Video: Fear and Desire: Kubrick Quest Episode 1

Could be referring to the damage they're inflicting on themselves or something. Something else I wanted to note about this movie was the camera and editing work. There are 2 main types of shots used throughout the movie, 2 types of different ways to frame the characters and the action.
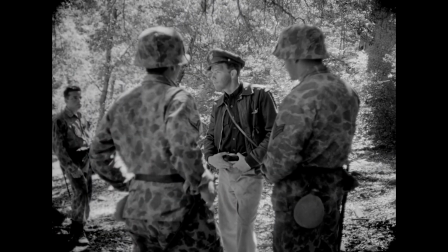The first one I want to mention is the medium shot or the tight medium shot. The first time I watched the movie, I thought the excessive use of medium and tight medium shots was just due to the
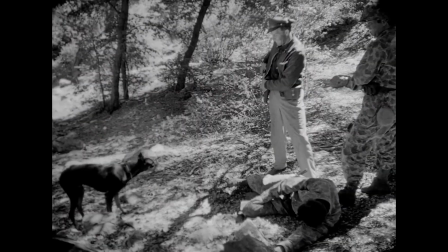low budget aspect of this production because, let's be honest, some of these look like they're pretty easy to set up.
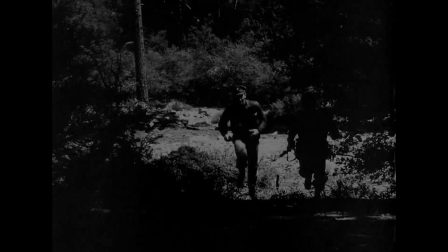You just, turn the camera on, point and shoot kind of thing. But the more I thought about it, I think it was intentional.
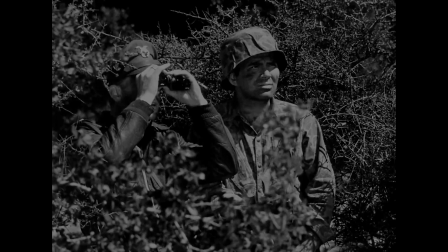It added to the isolated feeling of some of these characters and the, claustrophobia of being behind enemy lines. You never got any shots that were like
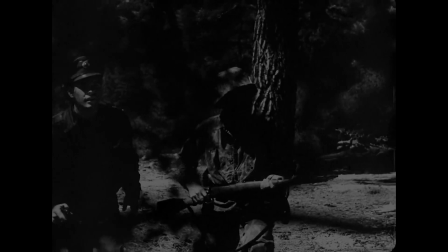these big, grand shots where you can see all the scenery and the set work.
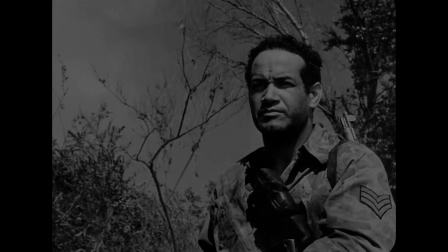No, it's just like these people, they're trapped. They're trapped in the woods behind enemy lines. Another type of shot that was used frequently throughout this movie was the extreme close-up. And that's a type of shot where the camera is framed like this, like it's right on their face.
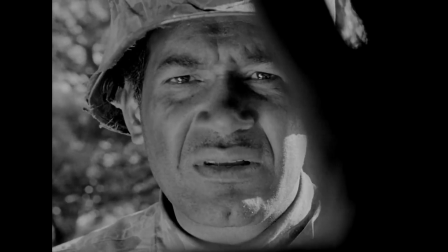You can see all the sweat and grit in the actor's face. And as far as a character goes, it helps you get inside their mind.
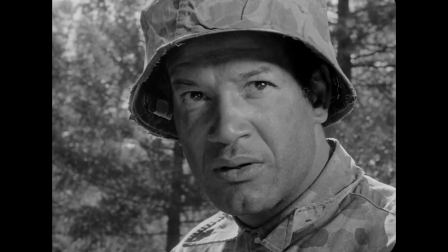You can get a better idea of what's going on in their head. And these close-ups also work very well because these actors are great.
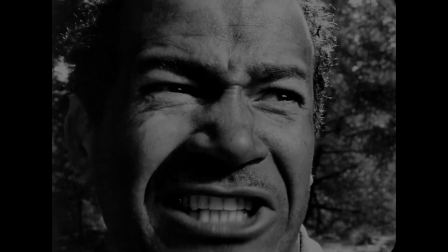They're really good at making expressions and selling what's going on. Speaking of extreme close-ups, they weren't always just used for the actors. There was this one scene where the soldiers attacked this enemy house, and as they were shooting the bad guys and they were falling over and dying, instead of showing blood and guts and gore,
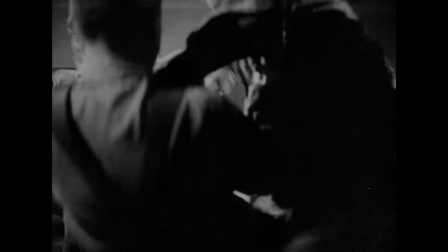they showed the food that they were eating spilling onto the floor, which kind of looked like blood and guts and gore, but it's not.
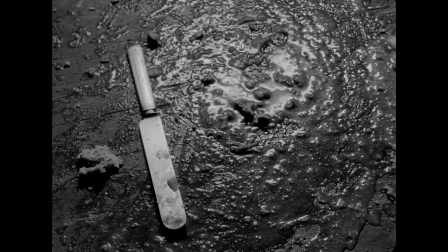That probably served two purposes. One, to get around censorship in the 50s.
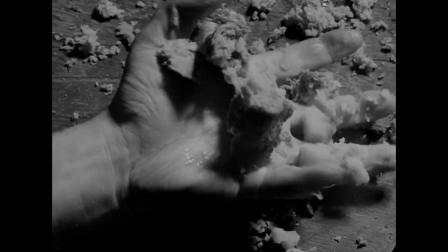I don't know how tight things were back then as far as blood and gore were, but it also serves, works as a metaphor, a creative device.
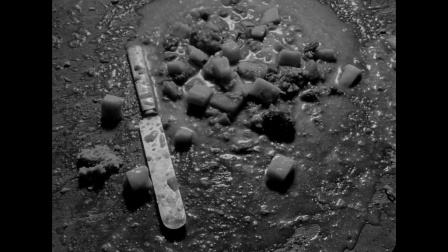Like, you don't see the violence, but you know what's going on. This was, again, probably for budget reasons,
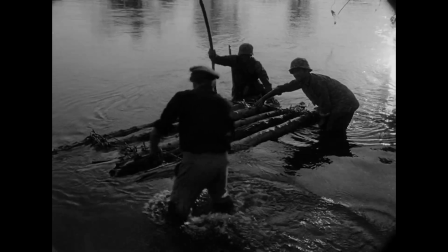but I like the way the raft they built to go down the river looks just like some
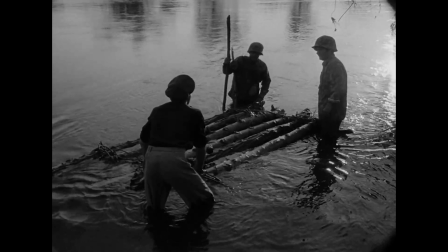shitty raft that you would throw together if you were behind enemy lines and didn't have many materials.
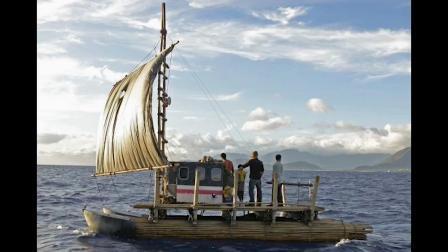It wasn't like the raft from that show Lost where they threw it together and like this was a really professional looking boat you built. No, this was just like some sticks you guys tied together. There were some really interesting shots where the blocking of the actors and the action taking place in the frame was very meticulously planned. One of the best examples of this I could find was the shot towards the beginning of the movie where you can really see the
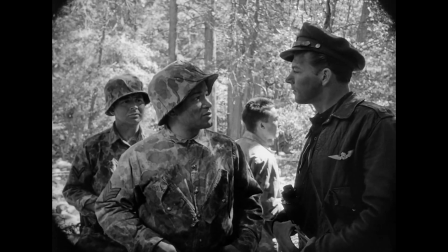relationship between each character and where they stand regarding each other just based off how they're blocked within the frame.
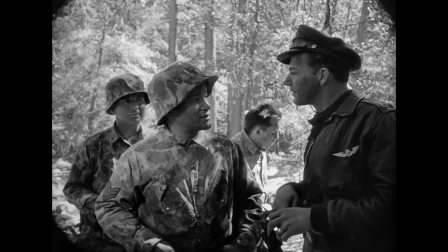For example, the highest ranking soldier is the best dressed one, and he's wearing a black leather jacket,
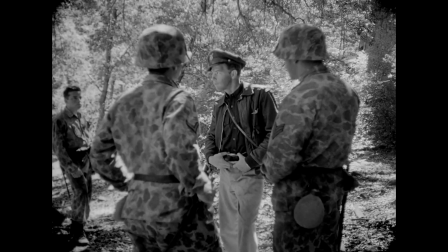while the other two are dressed in a typical soldier's uniform. And in the background, not even paying attention to what's going on, is the one soldier that, if you see the movie, he loses his mind and goes crazy, and he's not wearing a helmet like the other two. And this is a nice little way to establish just a little something about each character right from this one shot at the beginning of the movie. You get to learn a little something about him. My favorite character was the one soldier guy who completely loses his mind.
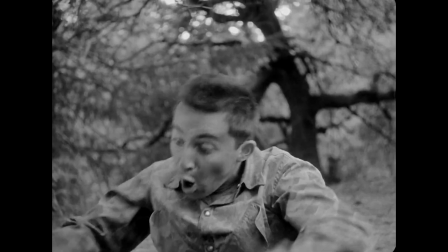This character and the actor's performance are some of the most memorable things about this movie to me.
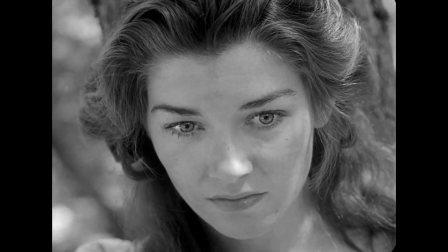This dude is great at playing someone who's been away from home for too long, has seen too much of war, and has completely lost his marbles.
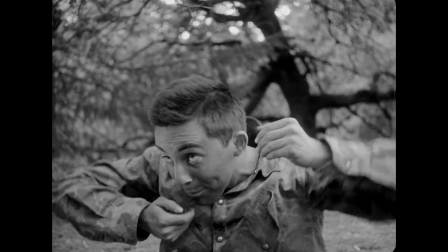At times, this performance gets uncomfortable, which is the point.
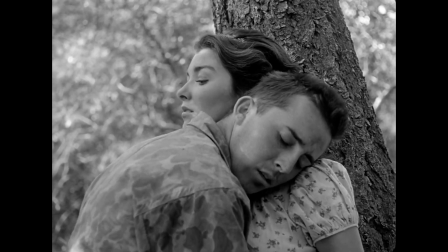If you have to hate me, please try to like me also.
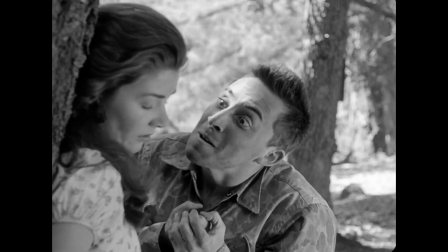Dead. Dead. Now do you understand?
There was also a really cool point of view shot from the peasant girl they captured and tied up to the tree.
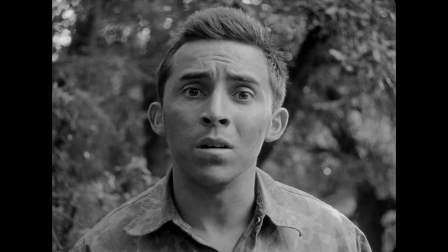Man, that shot is scary.
I'm beating you. Don't scowl.
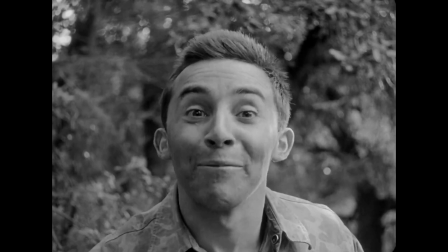Watch. I'll make you laugh.